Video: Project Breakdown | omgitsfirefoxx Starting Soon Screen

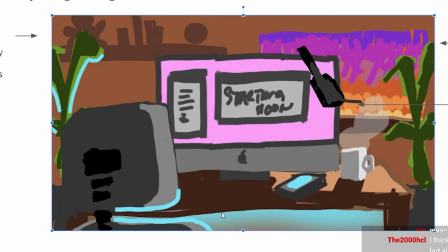(3:53)
So here we have like this sort of like underlying lighting over here to like light up the seat and everything and give it a little bit of blue, while also having this stream of like really nice and yellow, orange almost sunset light that will hit there. Great. So that's basically what it is for the deck, and then we just started working on it.
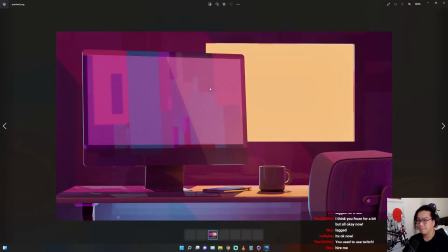(4:16)
So this was what I started off with. This was the final result of that C4D file. And so it's just mocking up the lighting and everything and like getting that some sort of stuff to work.
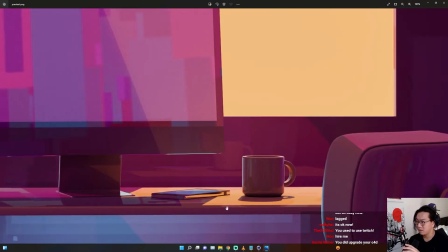(4:26)
I mocked up the computer and the coffee mug and the phone and the seat, because that's one of the more important things.
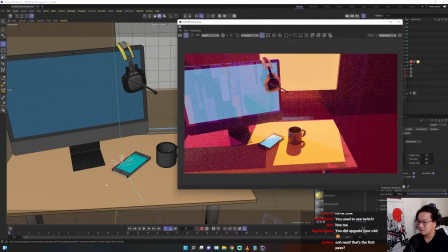(4:33)
This was the first pass? Yes, it was. It was the first pass. It was just to show her what I had so far. We weren't really communicating as much, but I needed to show her something. And I think the best thing to show so far is the lighting and all the most important like elements.
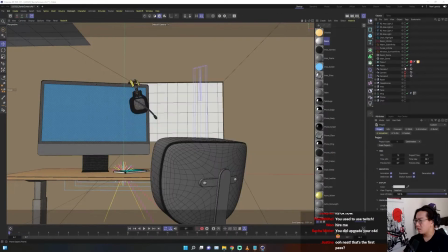(4:46)
So the most important elements to her was really the headset, the phone, the cup, and the Mac.
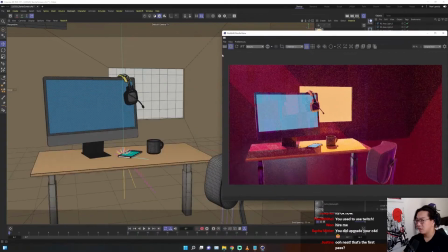(4:53)
There is an overall HDRI with this thing. I think if I zoom out enough, you can probably see it.
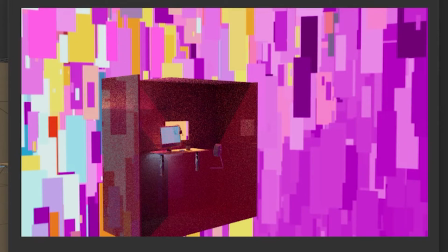(5:00)
There you go. This is the HDRI. It is an absolutely crazy HDRI. And what it looked like is this.
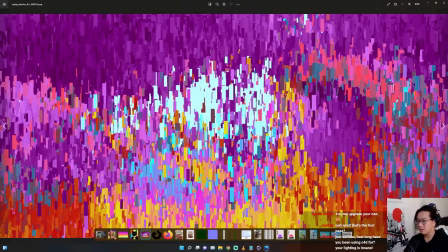(5:09)
This is the HDRI. This is what it looked like. So we have a cube right here.
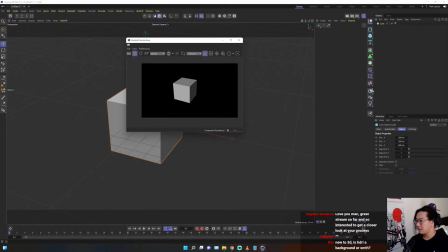(5:14)
And so an HDRI is basically a light that surrounds the scene. Like a giant globe. If I grab this HDRI, there you go.
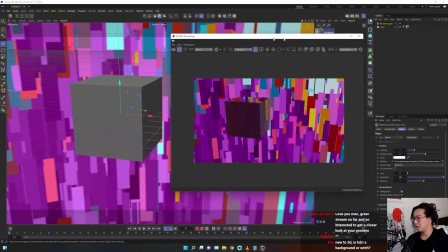(5:29)
So you can see the reflections and everything and all of the colors and stuff. And here you can actually manipulate the saturation, the gamma, whatever the heck.
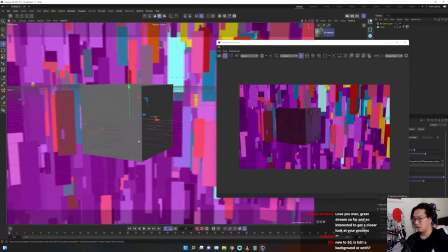(5:36)
It's basically a giant dome light, a giant sphere of light that encapsulates your entire environment.
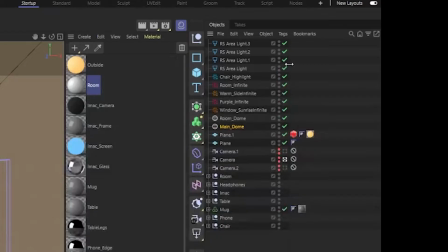(5:44)
And there's actually multiple domes of light. If I just turn off everything except for the main dome.
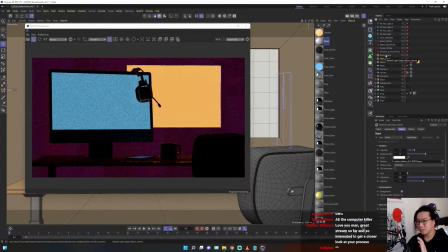(5:51)
So this main dome actually doesn't do jack shit. It just includes the room.
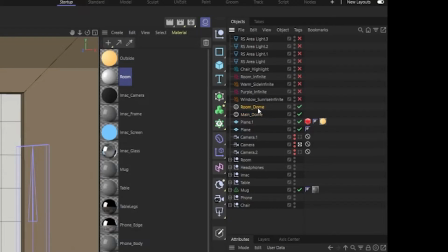(5:57)
Like this room is the only thing it's affecting. Then this room dome is the rest of it, like everything else.
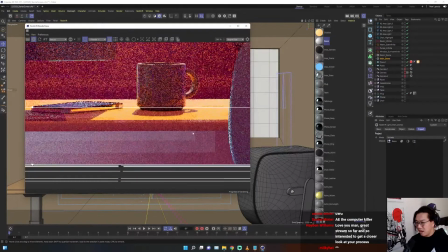(6:03)
As you can see here, this area, how there's like little streaks of like lights over here.
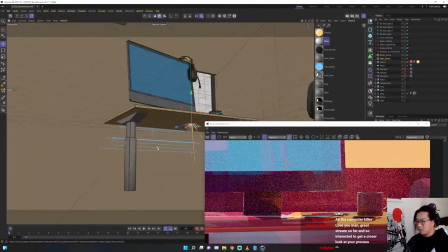(6:12)
It's simply just multiple area lights. As you can see, these are just area lights that I stacked on top of each other.
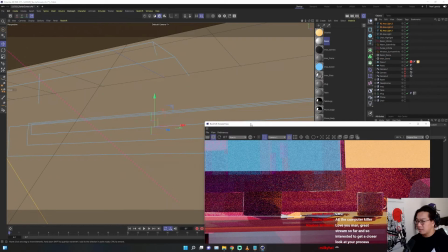(6:19)
So that way it kind of mimics like gamer light sort of stuff.
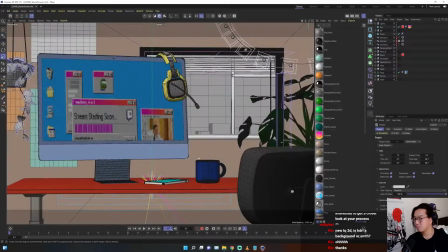(6:23)
Now we can speed up, which is basically the final scene. She was like, oh, this is great, keep going. And I was so encouraged that I literally finished the entire scene.
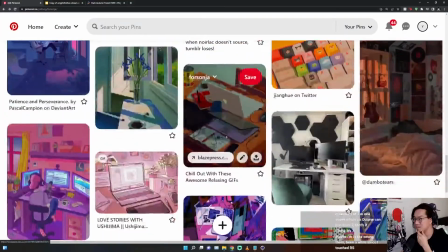(6:35)
Basically everything's somewhat textured now. I was going back and I was looking at all the references he had, and here is like, oh, we see the bookshelves, oh, we see some posters.
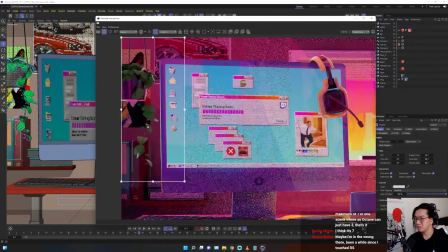(6:43)
So I added those subtle details. So here we actually have books here, which is very subtle.
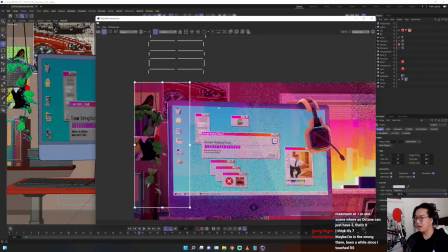(6:47)
You can almost never see it, and the posters in the background, which are a bunch of memes.
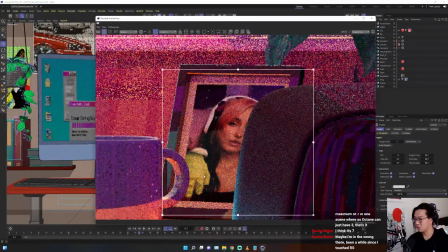(6:52)
You can see Sanja, which has Shrek behind her. We changed this to her cat.
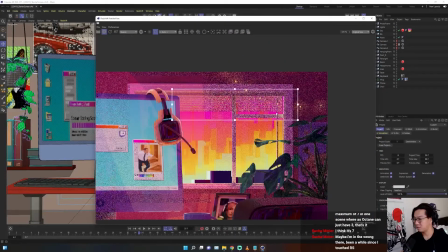(6:56)
And then we have blinds, which I don't think anyone really sees, and fairy lights as well. No one really sees it, like or notices it at first glance. But it's like really nice touches that you can add to your scene, like just to give it life.
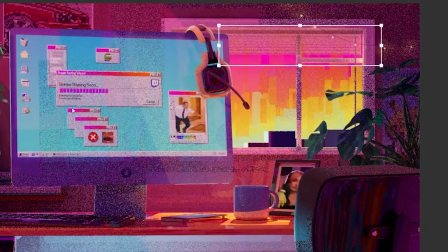(7:10)
Because everyone is going to concentrate on this, but then if it's just this, like people will think it looks off.
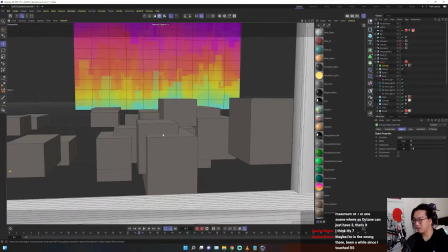(7:15)
The city is actually like a bunch of like just cloners, which is super funny.
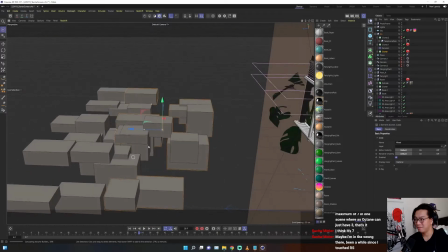(7:20)
And then I added a light to it in the back in order to like give it that sort of really nice highlight.
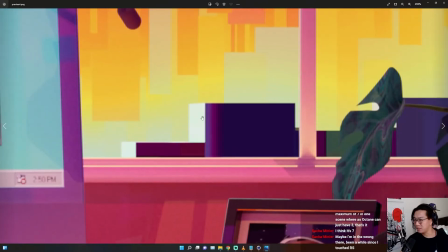(7:26)
So you see here with like it's really nice sort of highlights here to make it look like a city block and stuff.
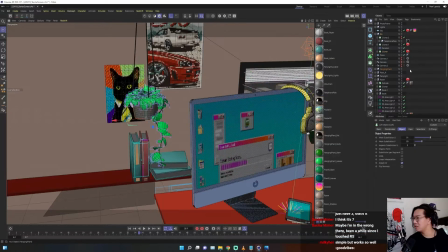(7:31)
And also this lovely hanging plant.
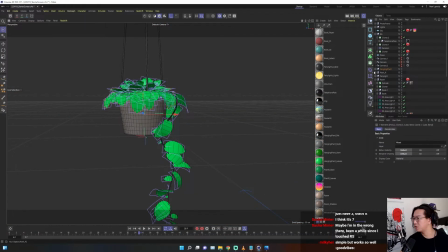(7:34)
So this plant is just like a bunch of like helixes here and cloners.
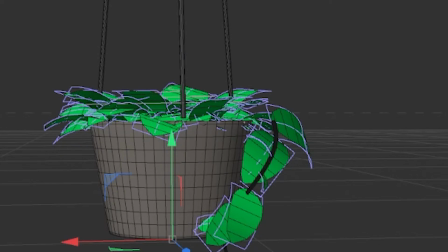(7:41)
So here we can see there's a cloner here, cloner here, cloner here. Work smart, not hard.
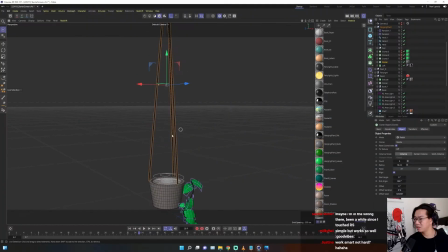(7:46)
Hell yeah, exactly. Work smart, not hard. There's just a bunch of cloners using helixes, so that way it scatters like a little bit nicely. So this is the spline that I use in order to get these cloners out. This one leaf is basically what I used in order to clone it. And so it scatters.